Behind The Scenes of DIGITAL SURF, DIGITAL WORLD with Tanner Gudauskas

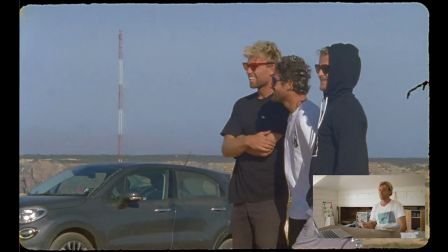He's like, dude, let's just go to my hometown like so that's south of Lisbon by like three or four hours and I had never been
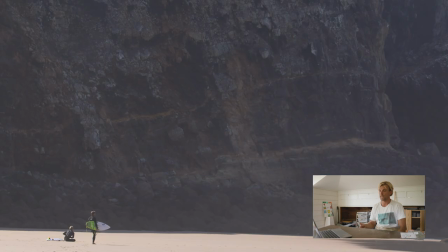there and so we all loaded up in the car and we went down the swell forecast looked really good for that area and it was so so cool
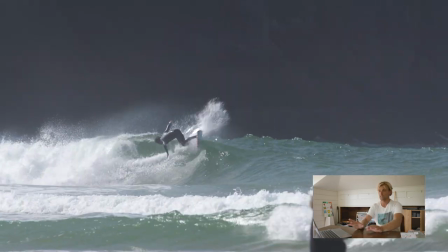to be seeing Marlon's hometown we went with Goni who's an ultra legend too but it's so beautiful but to be able to go under
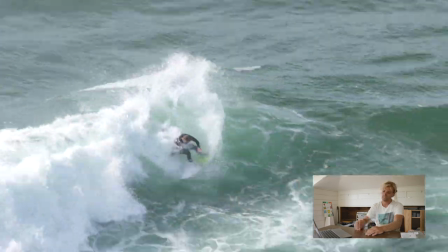somebody's wing like that and Marlon really took good care of us he took us his dad has a surf camp there whose his dad's name is dagos they live
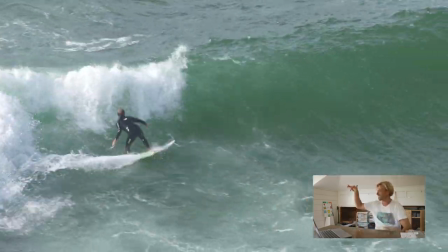in lagos so that became like our mantra chant for the whole trip which was like dagos and lagos and his brother melvin owns a bar called
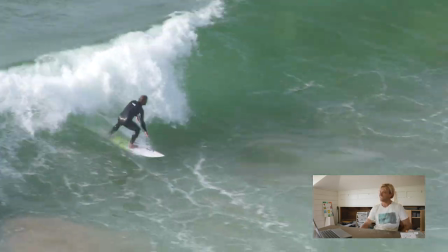mellow loco and we had a couple really fun nights there and the whole trip like it just kept going and going and like we'd get fun ways we'd have great food and those two together were just comedy and so i think that that was also like a spirit send for us and and
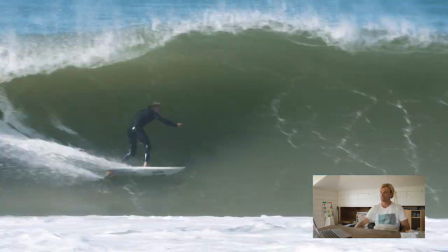this section it's really fun you know you see marlon has a couple clips and Goni has some clips too and it's a really unique looking wave that
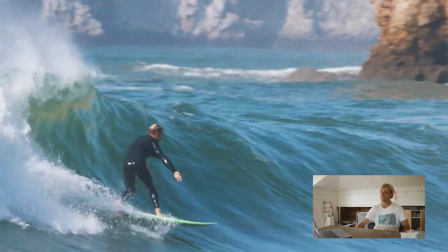one specifically that left wedge that we we surfed and it was a treat to
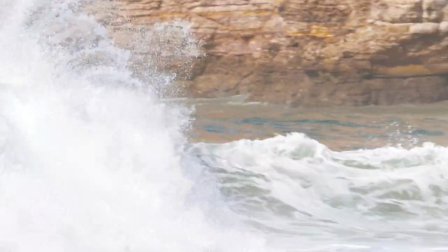be able to score that with those guys I
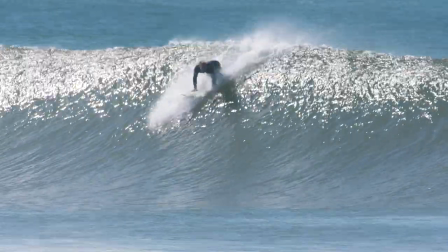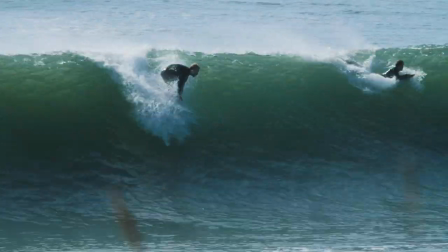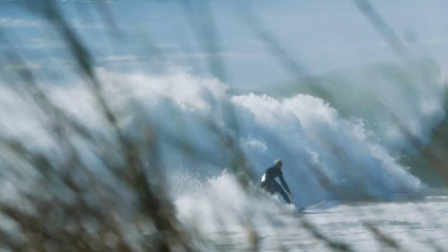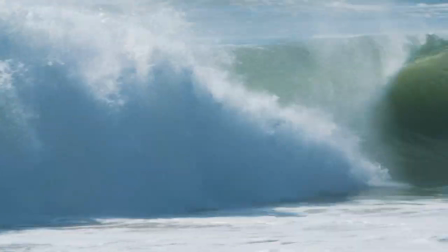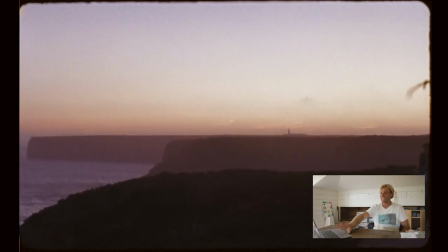do feel like the outros to us like through the paradise projects in almost everything that we've done we get so fired up on the
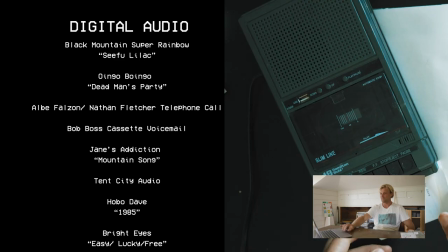credits stuff and it's hilarious because when I look at that with the edit times like this one's 15 minutes but I think the surfing is done at like 12
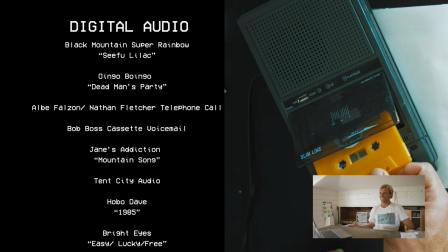minutes you know we just love it like it's that it's that final send-off
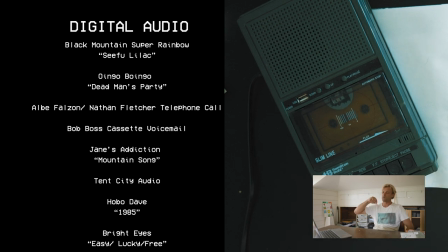you want to leave people feeling good and you want to hit home and kind of make it heartfelt
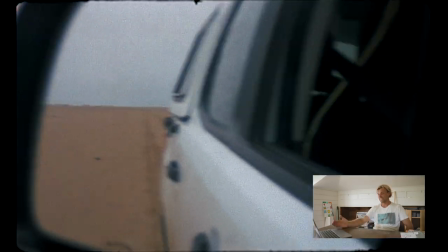like this this edit scene specifically is
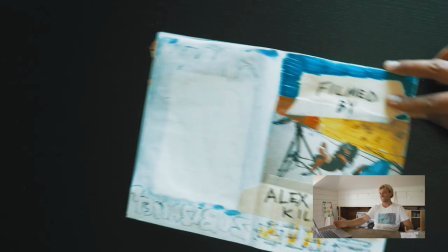um it's almost like napoleon dynamite ish and it was cool i loved alex
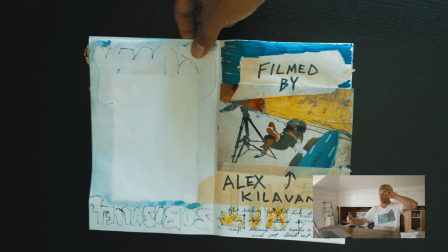had the idea of bringing my scrapbook in and we just shot it video so we we kept coming back to like using photos like video using video
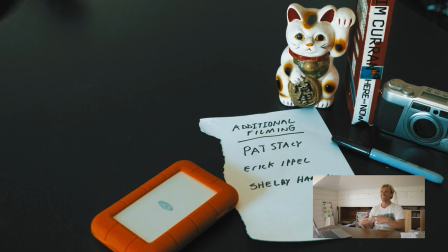like photos and this was the ultimate mixture of just video and photo and sending it off and um yeah it was cool like i mean the
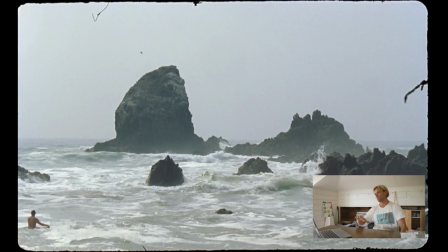song itself was the whole you know muse for digital
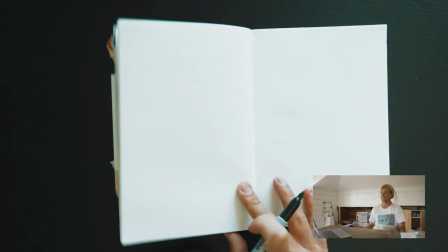surf digital world because it's bright eyes digital ash digital urn alex and i are
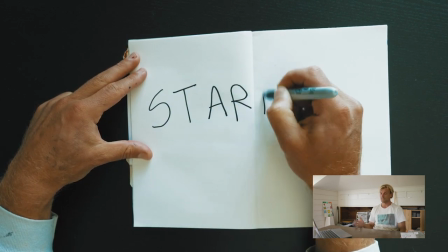both huge fans of bright eyes and basically everything connor does and we've
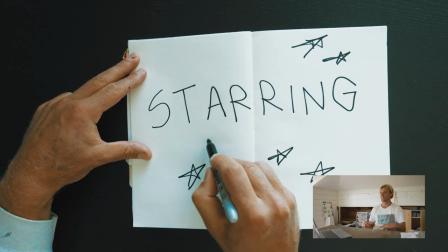wanted to put one of his songs in our stuff for so long and it never really
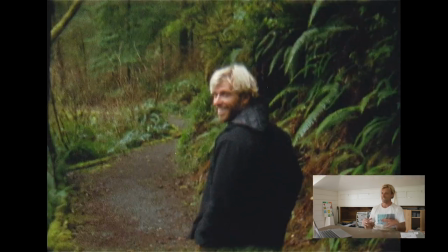felt right and for some reason this one just totally clicked and I love it we even after having it this way we
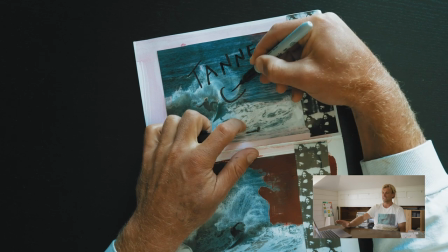almost changed it and both of us were just like nah it's like you can't get away from this it's like this is the dream and and just the way that we
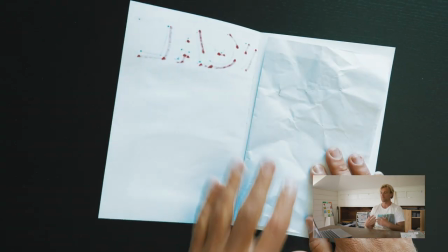go through and take the time celebrate each person in the edit I think it's important on from our standpoint to just
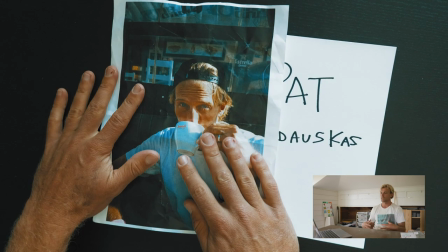just celebrate like crews getting together and putting creative energy into surf culture,
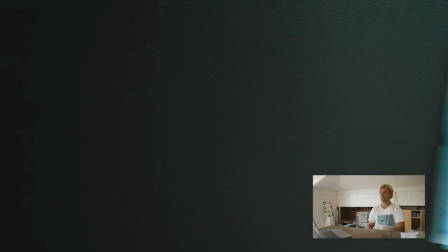whether it's edits, photos, videos or whatever. And this was super fun to shoot.
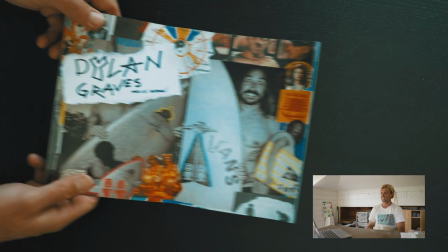We shot it all at Alex's house. We set up this makeshift studio and I really like how it came out.
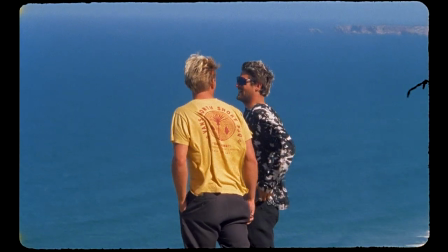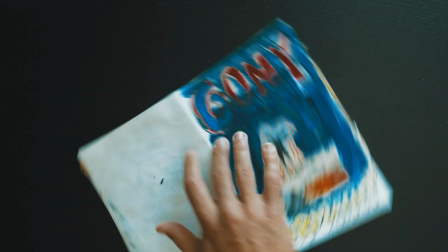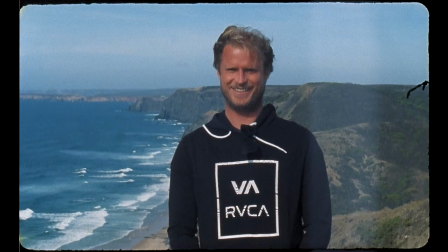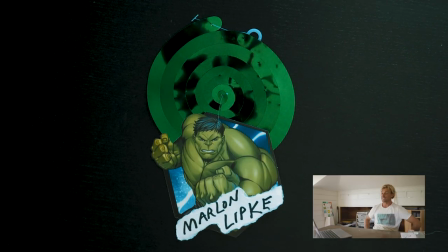Yeah, that is true.